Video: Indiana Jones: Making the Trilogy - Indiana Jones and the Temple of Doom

So we created this whole really disgusting bug hotel where we kept the bugs,
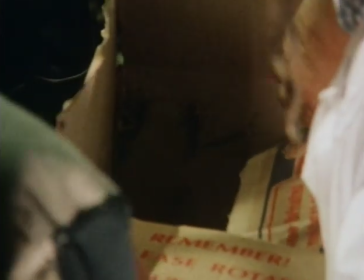and we had all sizes and varieties. and Kate Capshaw was not acting when we were dropping the bugs on her.
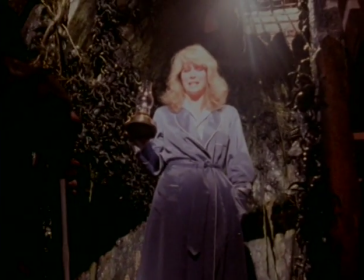They make me do the most awful thing. I have to play with bugs. Daniel, do the bugs.
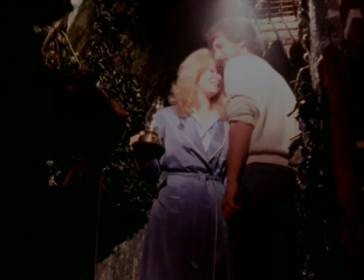No. Do the bugs. No. Do the bugs. No. She promised me when she wouldn't do the snake, she'd do the bugs. Okay, I'll do the bugs. Do the bugs.
I was really asking people, is there a pill? There must be something I can take to keep myself from freaking out because I don't want everyone to look at the movie and go, she's on drugs.
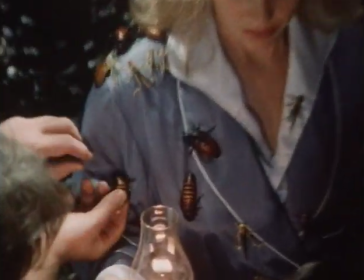But I did take something that was like a relaxant, and I came to the set. I was like, hi, Stephen. He goes, hi. I go, and he said, we're going to do the bugs. I go, okay. He said, well, I'm going to come. You know, I'll stand with you. I went, okay. He said, we stand here. We're going to pour some bugs on top of you. All right. Where will they be coming from?
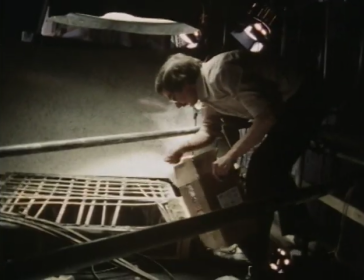Well, we're going to pour a bunch of buckets of bugs from up above you, and they're going to just come down onto you, and it's going to be several buckets.
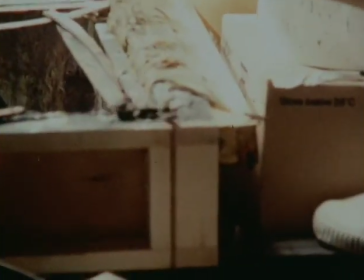Okay.
Cut, cut, cut, cut.
You know, that's how it was the whole day.
Yeah, you take them off.
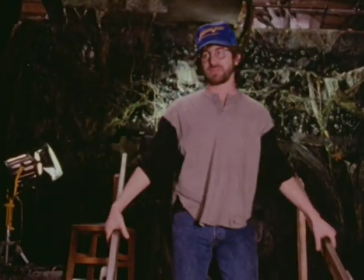Okay, we've got to get Robert down here. We don't have enough bugs to make the scene work. We need 50,000.
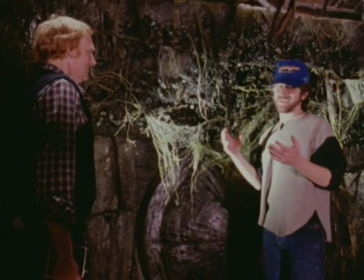I can't do this.
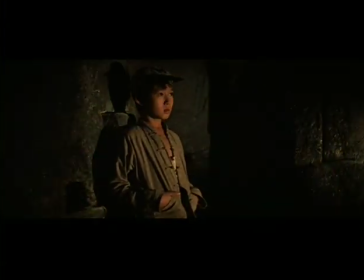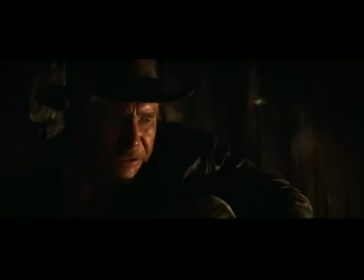I contributed the spike room concept from many of the serials that I'd seen growing up as a kid, where there were rooms with spikes in them, and it was just a flagrant homage, so to speak,
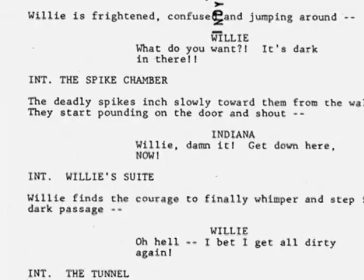to those old Republic serials, and so I wanted that in the movie, and that was part of the story meeting very early on,
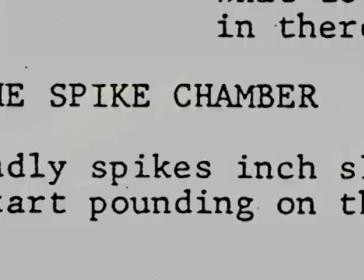and so when it came time to build it, I was so excited to watch that set be constructed. Elliot Scott was the production designer, and we wanted this ceiling coming down, let the spikes start coming down in advance of the ceiling.
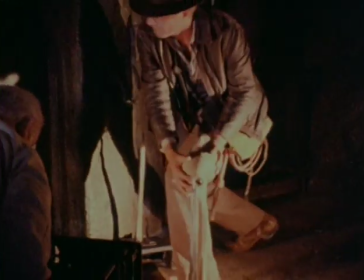So synchronizing that, we did that with electric hoists, and we just timed it.
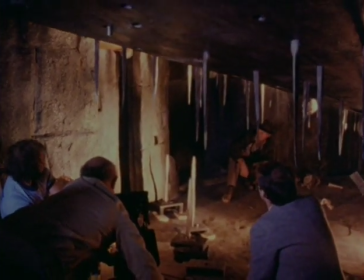And luckily for us, the electric hoists were just a perfect speed. And it was a diabolical scene, because it was also race against time. And I remember that being one of the most enjoyable set pieces of that entire production of Temple of Doom for me to shoot and for Mike Kahn to cut.
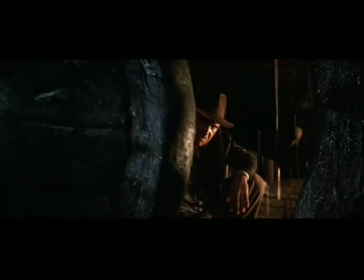We had the best time,
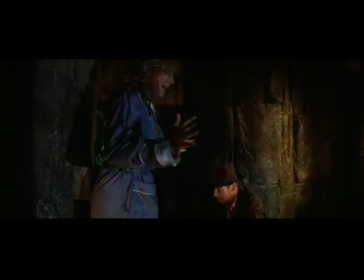especially since the little coda that I added at the end where after they finally come out and she leans over and her butt hits another device and the whole thing starts over again.
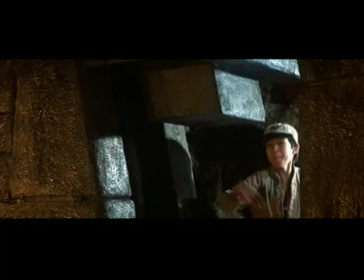That whole sequence is, I think, for me as a director, is the most successful of all the set pieces in the movie.
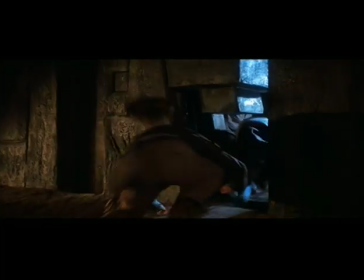That, to me, is my favorite scene.
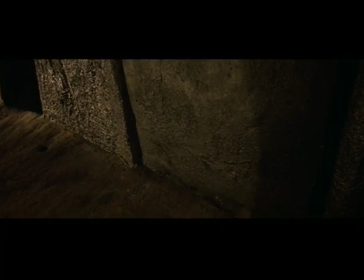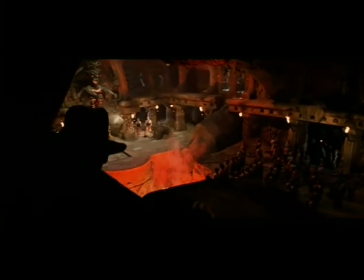The evil temple, it was huge. I mean, when I walked on the set for the first day, it looked like an opera hall.
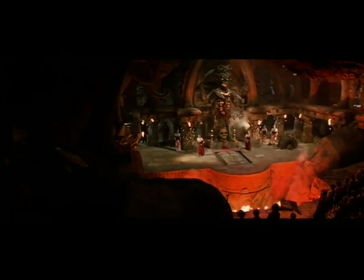It was just one of the biggest sets that I had ever seen. And it was a great set, and Dougie did the most ingenious lighting.
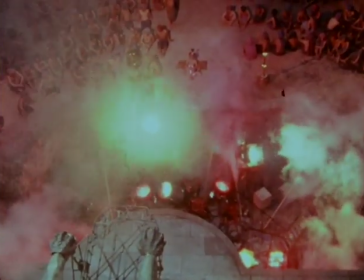He lit the pit with a lot of nine lights, with a lot of red gel on it to give the fire effect coming up.
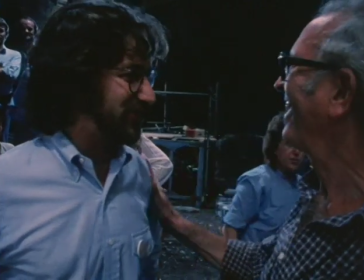Thanks for the cross light. Thanks for the hot light. Thanks for the dark faces and the hot backlight and all that crazy stuff.
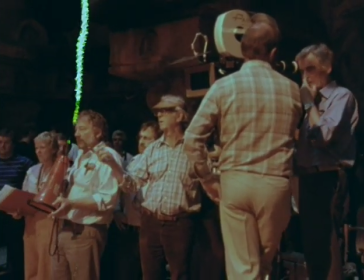Dougie, I think, did his most daring lighting on all those kind of darkly evil. set pieces in Temple of Doom. I was lucky enough on the Indiana Jones trilogy to have two great art directors,
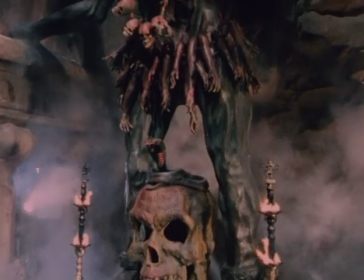Norman Reynolds on Raiders of the Lost Ark and Elliot Scott on
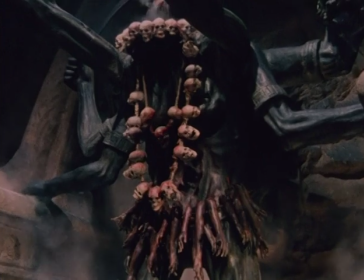Indiana Jones and the Temple of Doom and also on The Last Crusade.
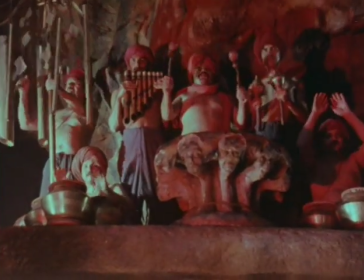The interesting thing about the sets, all three films seem to require fairly large interiors.